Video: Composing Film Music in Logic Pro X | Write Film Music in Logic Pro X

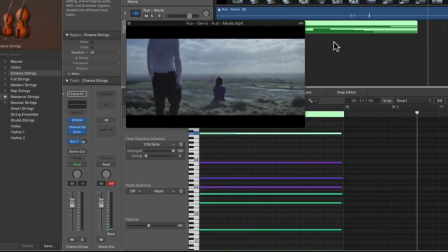(9:31)
That works really nicely so far. It's important to point out that I haven't planned any of this. I'm not using the same music that I originally wrote for it or anything. This is totally new. The original music was actually on acoustic guitar, very much more song-based.
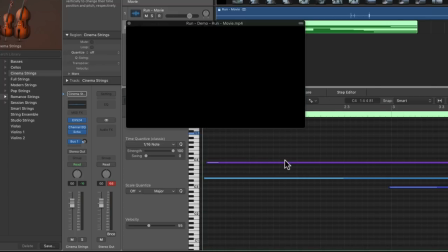(9:49)
This is just another go at it. It might work, it might not. The point is that you're seeing the process we're going through.
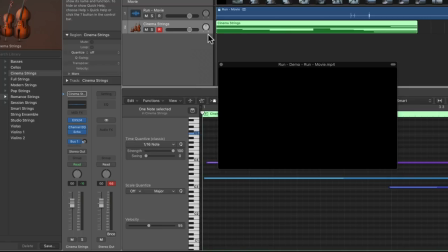(9:57)
So we have the string parts there. Incidentally, I chose strings for their warmth, their humanity. They're often said a string is a lot like a human voice. So it gives a bit of emotion to it.
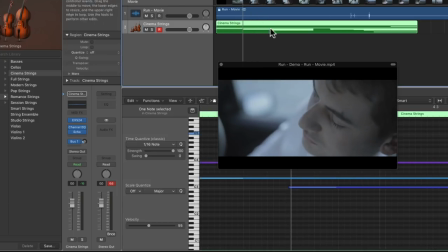(10:09)
I'm thinking it's sounding a little bit dark, but that's fine for now.
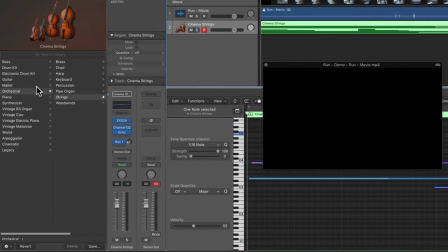(10:17)
Part of that's down to the actual composing. I'm going to open a new instrument and look at how we can add in the theme for our lead character. Now, one way of differentiating the themes is by having different instruments.
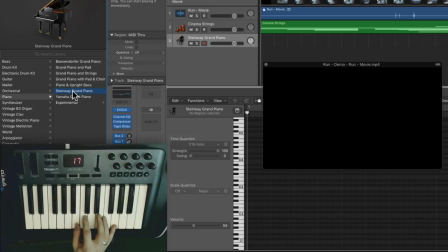(10:35)
So we talked about our male theme being along the lines of, and our female theme.
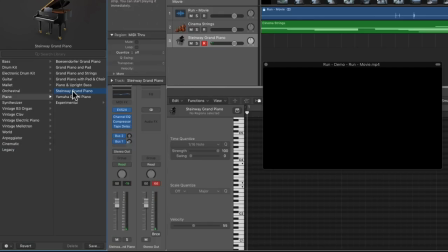(10:45)
They're very similar note, well, the exact, almost the same notes. One note difference between them and different order of notes. So we could think about different instruments for each of them. So I'm going to put the male theme on a guitar part. Simple guitar part, just an acoustic guitar.
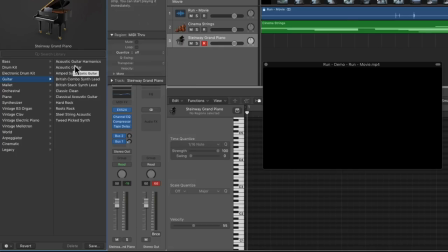(11:06)
Sometimes you're working, when you're looking through your libraries, you see something, you think, oh, maybe that'll work. Guitar harmonics.
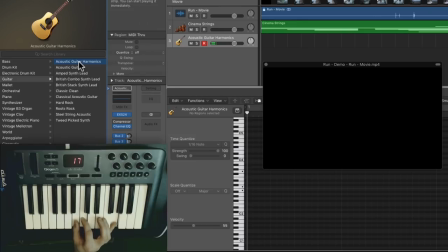(11:15)
And that works really nicely. So I'm going to stick with that for our male theme.
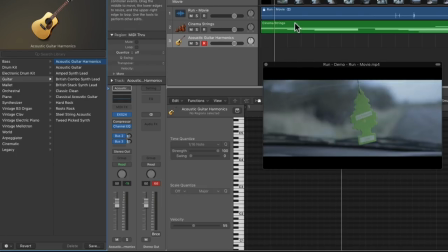(11:21)
Now we've just got to work out how we're going to place it in. So we want it as he appears.
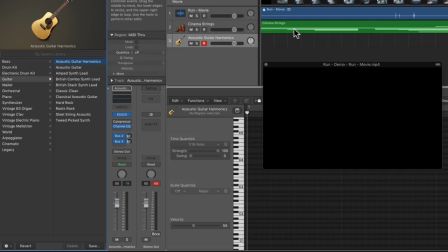(11:26)
So I'm just going to play it, watch, play along, see where we think it'll fit.
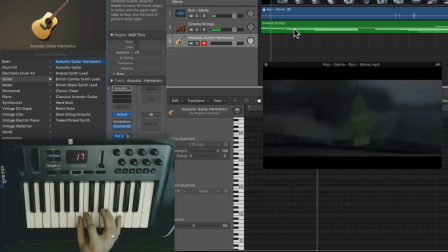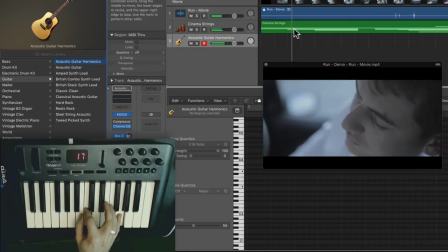So really subtly, slower tempo than I'd initially written the theme as, but I think that works really well, particularly if we soften it.
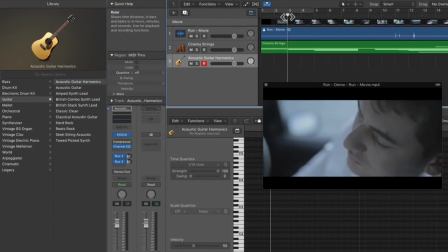(11:51)
One thing that might not work, we have a string part joining at the same time, so we might have to readjust where that string line falls.
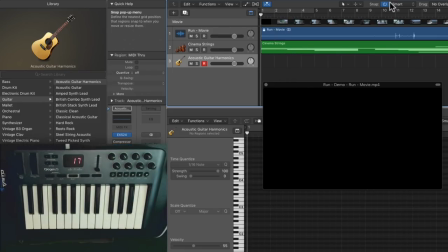(11:58)
I'm going to bite the bullet and we're going to record it straight away.
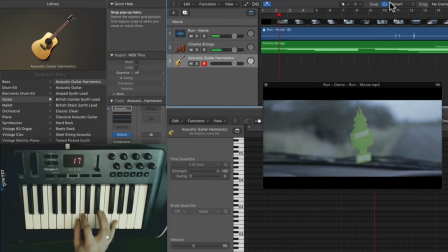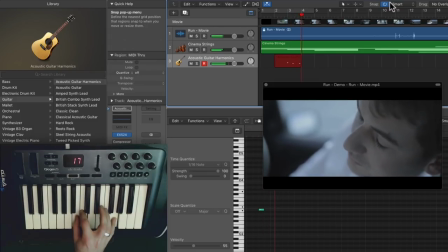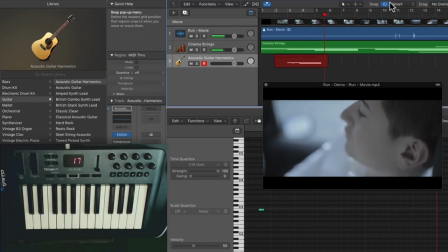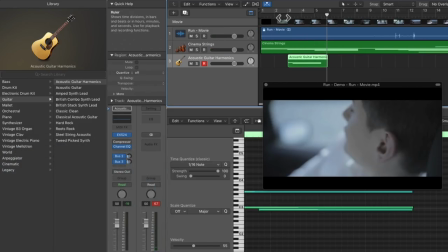(12:23)
And that fits nicely. You'll notice I did a bit of syncopation there as well.
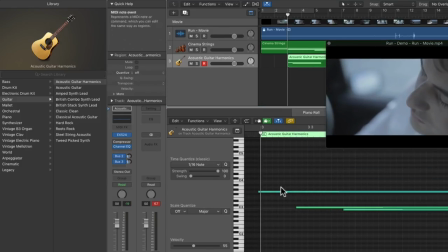(12:29)
So with a click, syncopation means slightly off the beat. So bam, bam, bam. Imagine where that beat falls. Just adds to that. It gives it a bit more rhythm. Even though there's no pull, there's no click happening as the audience is listening, you get a feeling for pace.
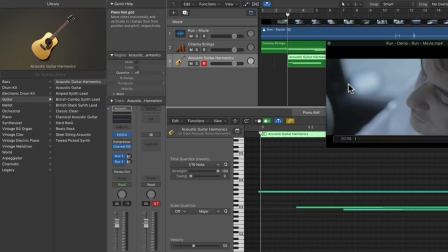(12:47)
And also adds to the uncertainty of the character situation as well. But I am definitely going to move that second string part.
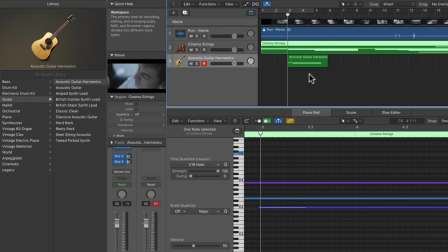(12:54)
I think it's in the way of our theme. So I'm going to have a listen and see where I think it might fit.
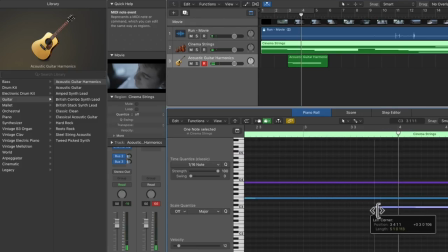(13:09)
So I think coming in just after that last note is going to fit really nicely. Let's try that.
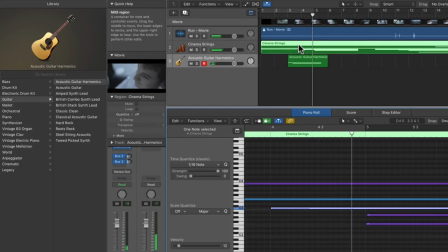Seems to work well.